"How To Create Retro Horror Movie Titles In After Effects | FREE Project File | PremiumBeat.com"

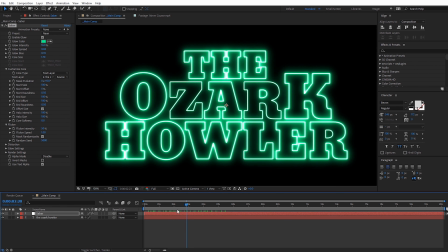And so this looks really cool, kind of a cool like shimmering effect you get on the titles. A few other options that you might wanna adjust are under the render settings here. So I'm gonna toggle this down. These are kind of a few settings you can adjust it, kind of apply to the end of everything.
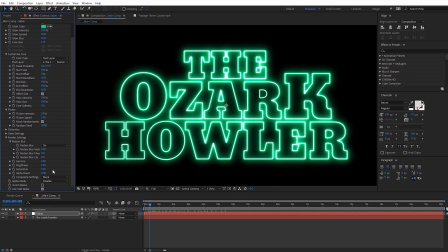And these are nice options you can kind of experiment with to maybe dial in different looks kind of quickly. For the gamma, I'm gonna crank this up just a little bit to 1.2. For the brightness, I'm gonna crank this down quite a bit because I feel like it's a little too bright right now.
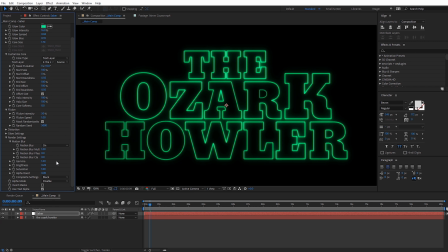Let me set this on something like 0.28. And then for the saturation, I'm gonna leave it at 1 for now. We're gonna come back to that in just a little bit. Now let's go ahead and make a few adjustments to our actual text. We can animate that and it'll actually animate the Saber layer. So if I hit S on the text for scale, you can see I can adjust this and it's actually affecting the actual look of Saber,
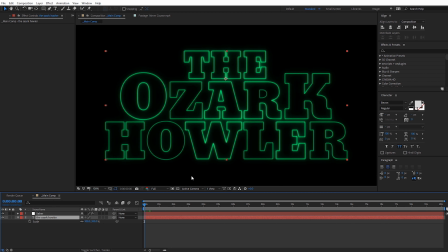the size of it there. So we're gonna have these titles kind of come in over about 12 seconds is what I usually do. Come on screen pretty slowly, kind of drawn out like for like a horror movie title. So in the beginning here on the scale, I'm gonna increase this to about 110.
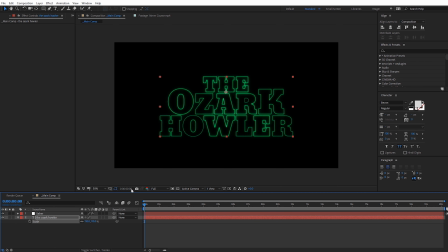I'll just zoom out here so we can kind of see it in perspective with the comp. Let's go ahead and create a keyframe there. And then I'm just gonna have this scaled down all the way up to 12 seconds here. And I'll have it go down to 90%.
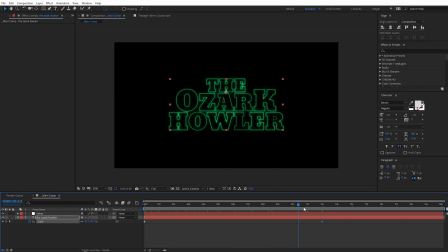So we can kind of see, if we just scrub through here, we can kind of see the movement that's gonna be doing. So it'll kind of be scaling in as the letters and everything start to appear. Now something else I wanna do is add a little bit of kind of the wiggle, like the imperfections, like, you know, when titles would be overlaid on animation cells back in the day.
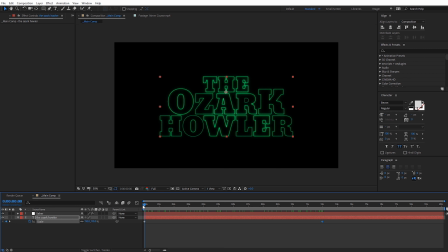A lot of times the placement wouldn't be exactly perfect, so we get a slight wiggle to it, almost kind of like a VHS effect wiggle. So I'm gonna hit P on the keyboard for position with my text there, and I'm gonna hold Alt and click on the stopwatch there for position. I'm just gonna type in wiggle, and then do open parentheses, 2, 2, and then close parentheses.
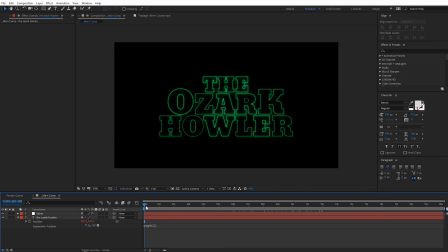And that's just gonna give us a very subtle wiggle on our text. So if we scroll through, you can see just a slight wiggle there. Just kind of imitating that imperfection for the animation cells. Now let's go back to our saber layer, and now we're gonna do some keyframing here for those titles.
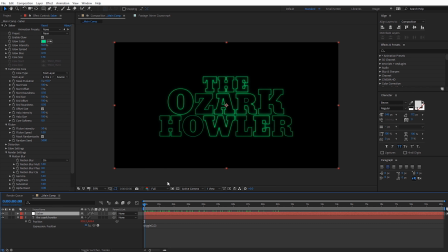So the main thing for the animation here, kind of revealing all of the letters, is gonna be this start offset under the customized core. So you can see if I go ahead and scrub through here, you're gonna see what that's doing. It's kind of revealing the letters. So we're gonna increase this all the way up to 100%, and just do a keyframe here at the very beginning of our composition.
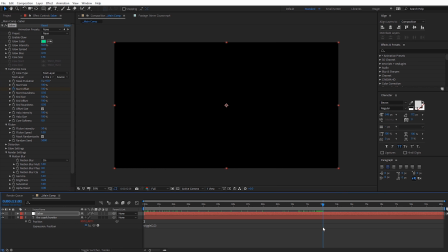And then let's come down here to the 12-second mark. And we're just gonna have this go all the way down to 0. And so now if we scrub through here, we're gonna see, basically we get the reveal of our title.
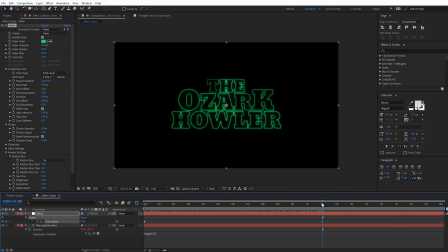And you can hit U on the keyboard to show those keyframes there if you wanna see those. And the other keyframes I'm gonna add here are totally optional for you. Again, you wanna make them fit your own title, but I'll show you a few other things that I did that I kinda liked. So for the flicker intensity, I'm actually gonna have that slow down a bit. So around the 10-second mark here, I'm gonna come up here to flicker intensity. I'm gonna create a keyframe there on that one at 50%.
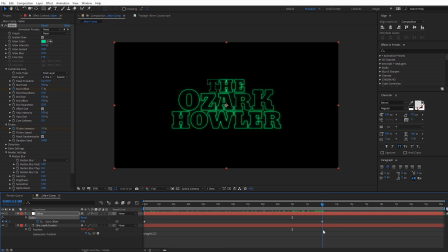And by the time it reaches the very end, I'm gonna have this go down to 35%. And then over time, for the glow bias up here, let's go to the very beginning. I'm gonna create a keyframe on that at 0.35, and then all the way at the very end, we're just gonna have this gradually increase to 0.45.
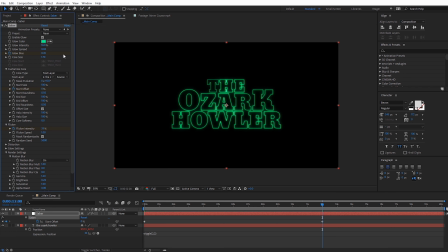So it just adds a little bit more glow to that, kind of progressing through there. And then one thing that I really liked at the very end, like right when the letter's complete, right here at the end, I'm gonna zoom in on this so we can see this close. So right here at the 12-second mark, I'm gonna come down here to the saturation, which is under render settings.
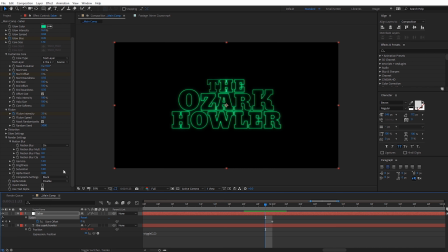And so one keyframe before that, I'm gonna go ahead and keyframe the saturation at 1, and then right when it reaches over here at the 12-second mark, I'm gonna bump this up to 1.5. And it really kind of boosts, you can see the color boost that gives it, so it's right when the letter's all kind of complete.
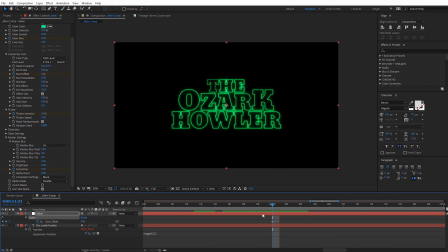It gives it a nice pop there. Again, this is optional for you on your titles, but I just like the way that looks. Usually you can have like a sound effect or something go off at that same time too. All right, now we can start adding in some imperfections, because right now everything looks a little bit too clean. Doesn't look as retro as we want it to. So what I'm gonna do here is actually, I'm gonna pre-compose the saber and the text layers together.
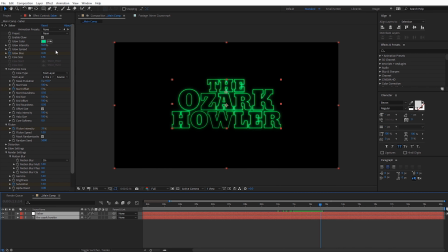So I'm just gonna hold Shift and select both of those. Come up here to Layer. Let's go down to Pre-compose.
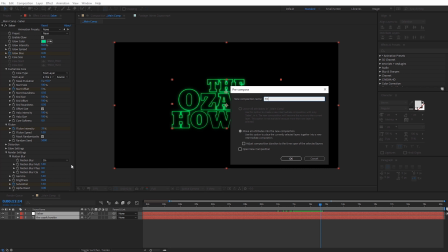We'll just call this our title text pre-comp. And make sure Move All Attributes into a new composition is selected.
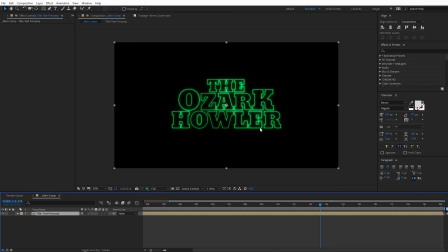Go ahead and hit OK. Now the first thing I'm gonna do is I'm gonna zoom in here. Let's add a slight blur to this to soften everything up.
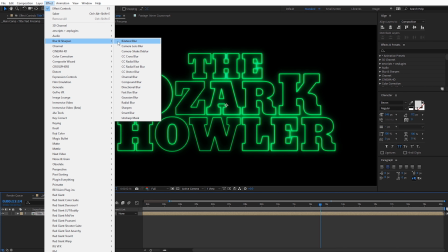So with that selected, come to Effect, come down here to Blur, go down to Gaussian Blur, and I'm just gonna set this on 4.
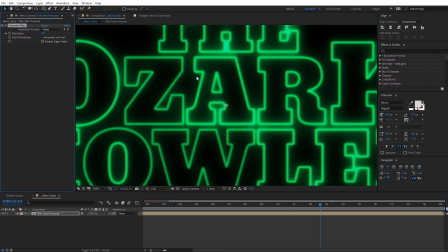So you can see it really softens that up. Again, kind of matching that retro aesthetic. You can click on Repeat Edge Pixels if you want to. Now I wanna add in some chromatic aberration.
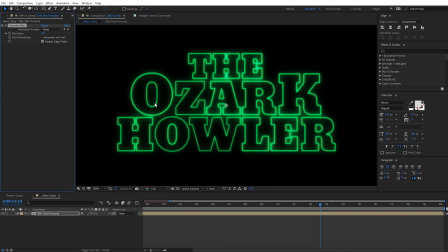And we have several options you can do this. You can do this, in a very traditional way in After Effects by making multiple copies of your comp here and setting them to different color channels, and you can kind of offset the scale of them and do tricks like that. Another nice kind of quick way you can do it that's built into After Effects is using the channel blur effect.
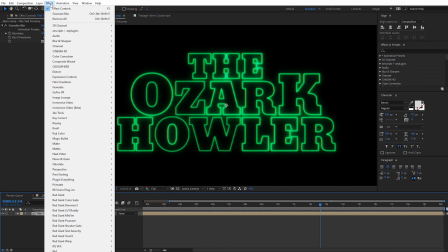So with my comp selected here, I'm gonna come here to Effect, and again under Blur, I'm gonna select the channel blur effect.
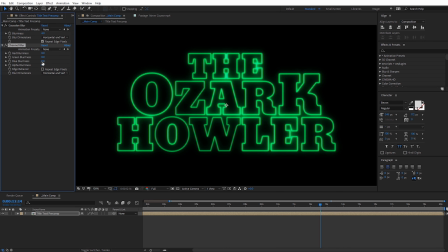If I come down here and blur the blue channel, you can see we get a little bit of nice kind of color fringing. This is pretty much made up of blue and green here. So if I actually blur the green channel, it's pretty much just gonna blur everything we see. So you have some nice options there depending on whatever color you went with. You can kind of blur this to add a little bit kind of a chromatic effect there on the text.
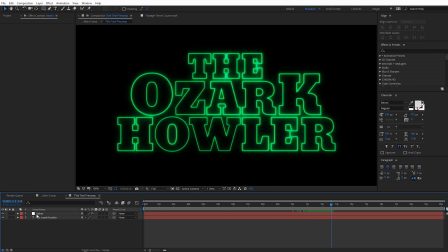Now I'm actually gonna jump back over to my text title comp here, and I'm gonna go to Saber, and I'm gonna change the color to have a little bit more blue in it so we can see that a little bit easier.
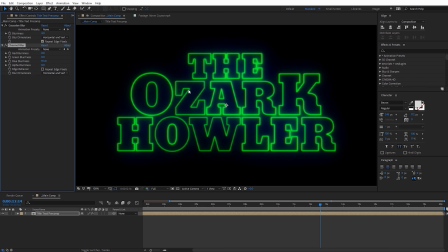Click OK there. And let's go ahead and close that, and back over here. Now we can see more of that kind of blue fringing there with the channel blur. Now I'm actually gonna go ahead and delete the channel blur effect for that. I just wanted to demonstrate that for you guys.
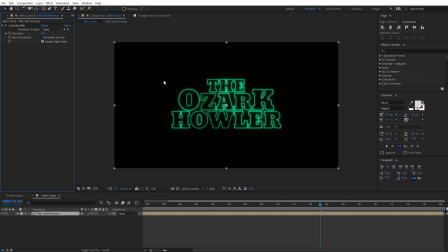To create the chromatic abrasion that I'm gonna add to this text, I'm gonna use another free plugin, which I use this a lot in these tutorials.
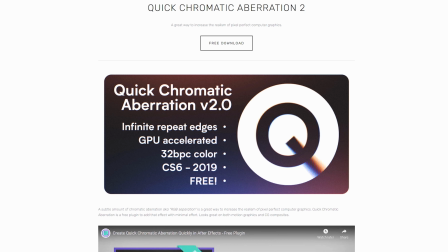It's from Plugin Everything, and that is Quick Chromatic Aberration 2. So I'm gonna right click here and do a new adjustment layer.
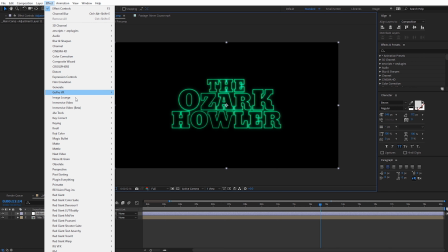And with that selected, come here to Effect, and just come down here to Plugin Everything and select Quick Chromatic Aberration 2.
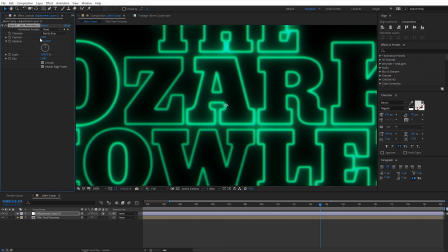And let's zoom in here so we can see what's going on. But if we increase the position here, you can see the chromatic effects occurring. I'm just gonna set this on something like 2. So we just get a slight chromatic effect around the edge of the text. Toggle that on and off, you can see that. I might actually bump this to like 2.5.
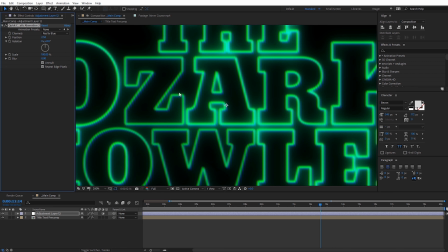Now, adding into the retro aesthetic even more, something that's gonna look really nice on our glows and stuff, is gonna be adding in some actual real film grain. So I'm gonna come back over here to the project panel here in the assets, and you can download some awesome free film grain overlays from Shutterstock.
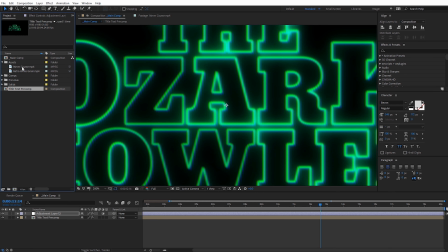I'll have one of these in the actual project file, but if you wanna download all of those, I'll have a link where you can download that on the blog post as well. So I'm gonna select this 16mm coarse film grain. I'm just gonna drag and drop it on top of everything here.
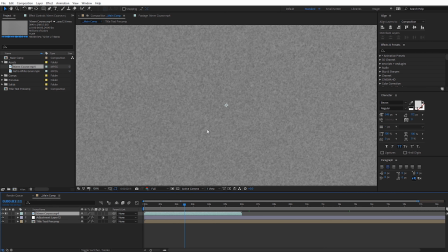Let's go ahead and zoom back out. And now we can see the film grain in here. I'm gonna zoom out.
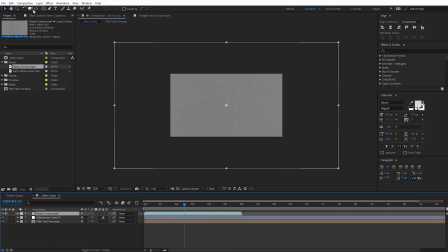It is 4K, so I'm just gonna resize this. With that selected, come here to layer, and you can select, I believe, fit to comp under transform. And I'm gonna set this here. I'm gonna hit F4 to toggle the switches for the blending modes.
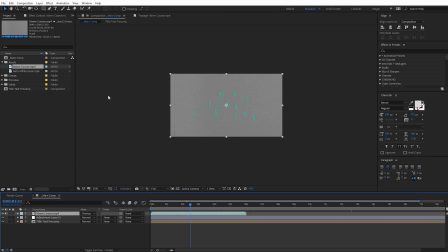If you don't see that, I'm gonna set this to be overlay. Now, when you do that, if you are using Quick Chromatic Aberration 2,
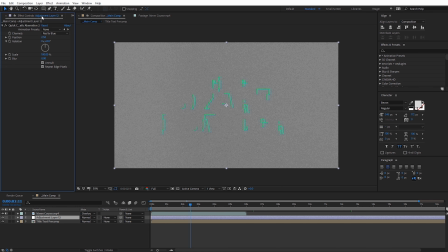come back over to that adjustment layer, and there's a setting in here that I always forget to turn off, and that's the unmult setting,
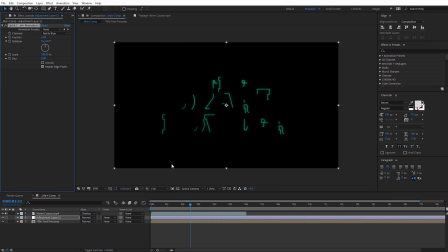so go ahead and check that off, and that will overlay that film grain so it looks correct.
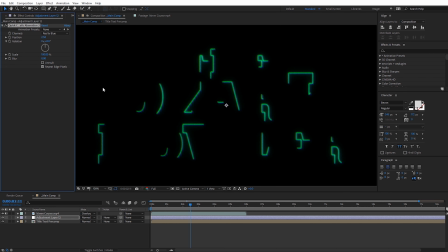When the unmult's selected, it basically gets rid of all the black background, and we don't want that in this case because we're overlaying some film grain.
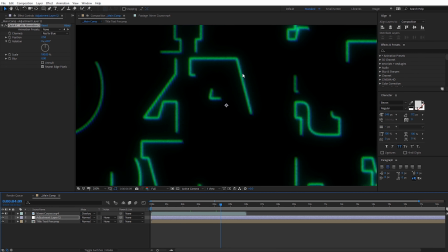So if we kind of scroll through here, we're gonna see some of the subtlety that film grain adds to the glow, but what I'm gonna do is I'm actually gonna duplicate the film grain,
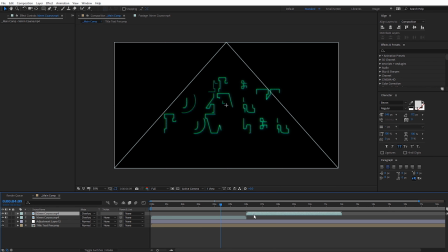so I'm gonna select that, hit Control D to duplicate it, and I'm just gonna make multiple copies of this all throughout the timeline so that film grain is over everything. So you may have to duplicate that a few times. Looks like about 4 times here for this composition here that's 20 seconds long.
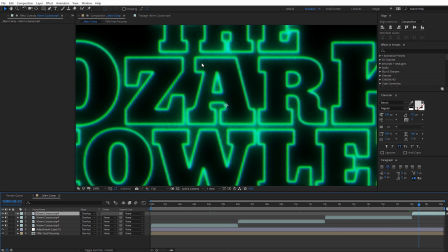If we get down here at the very end where the glow is a little more prominent, you can really see kind of how that film grain affects the edging on the glow. Go ahead and check that on and off. You can see the difference there. So that definitely adds in some retro vibes.